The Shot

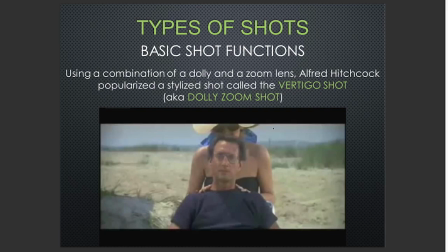[28:41]
Next, you have you can use zooming while you dolly, and that's called the vertigo shot. I want you to look this up, but all it does is it gives you the simulation of your environment moving around you.
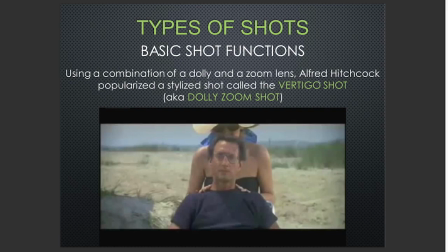[28:58]
and is most famously used by Alfred Hitchcock in a film that he called Vertigo. But again, it just gives you that uneasiness that's pretty much kind of cool sometimes. I want you to look this up on YouTube.
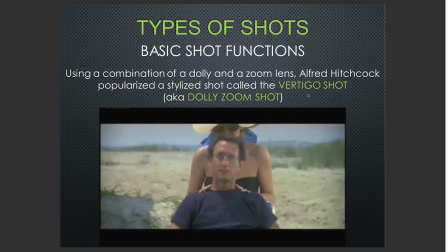[29:11]
They have some examples, and if you need to, let me know, and I'll give you an example. All right, and these are just some terms to know.
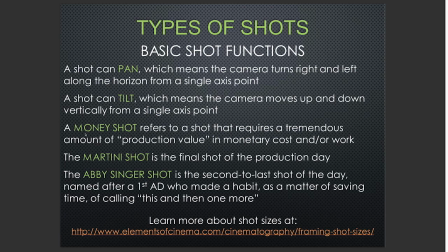[29:19]
You already know pan, you already know tilt. Some new shots, or I guess ideas of shots. The money shot costs the most, has the highest production value. So with that, if you think about a scene where you have cars blowing up and you need a
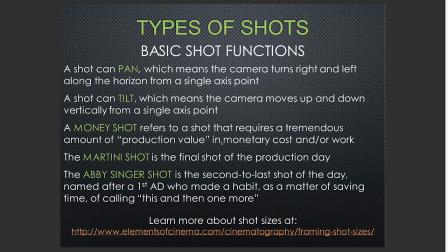[29:38]
whole bunch of cameras and you can only blow up these cars once because the cars cost $20,000 a piece, that's a high production value type of shot. So like imagine it being $1 million shot, and you can only shoot it once.
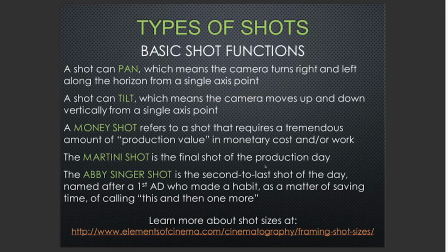[29:55]
So hence the term money shot. The Martini shot, final shot of the production day, and the Abbey Singer shot is pretty much the second to last shot. So again, all of these are good terms to know, and you want to put it down.
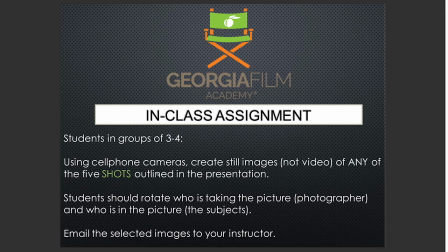[30:08]
So last but not least, we're going to skip this. You may save this for a later time, but last but not least,
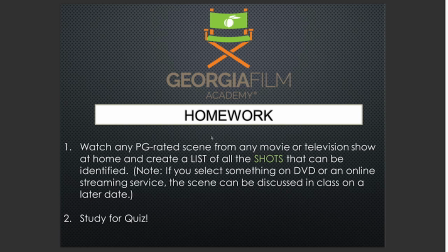[30:16]
you want to do this for homework, so you can pause this and copy that down, and study for the quiz. So again, all of this information, it will be on a quiz that's coming up very soon this week. So again, study this for the quiz. Well, I hope you took some good notes.
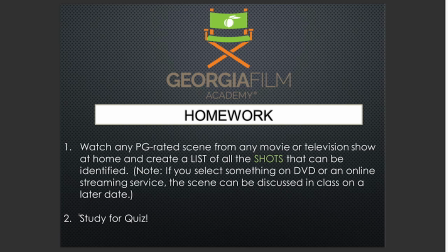[30:36]
At this point, if you finished this, you can come back out of the editing bays if I've allowed you to go back there with your group, and we're going to compare answers, and then we're going to do the next assignment. With that said, thank you for tuning in, and I will see you in a few.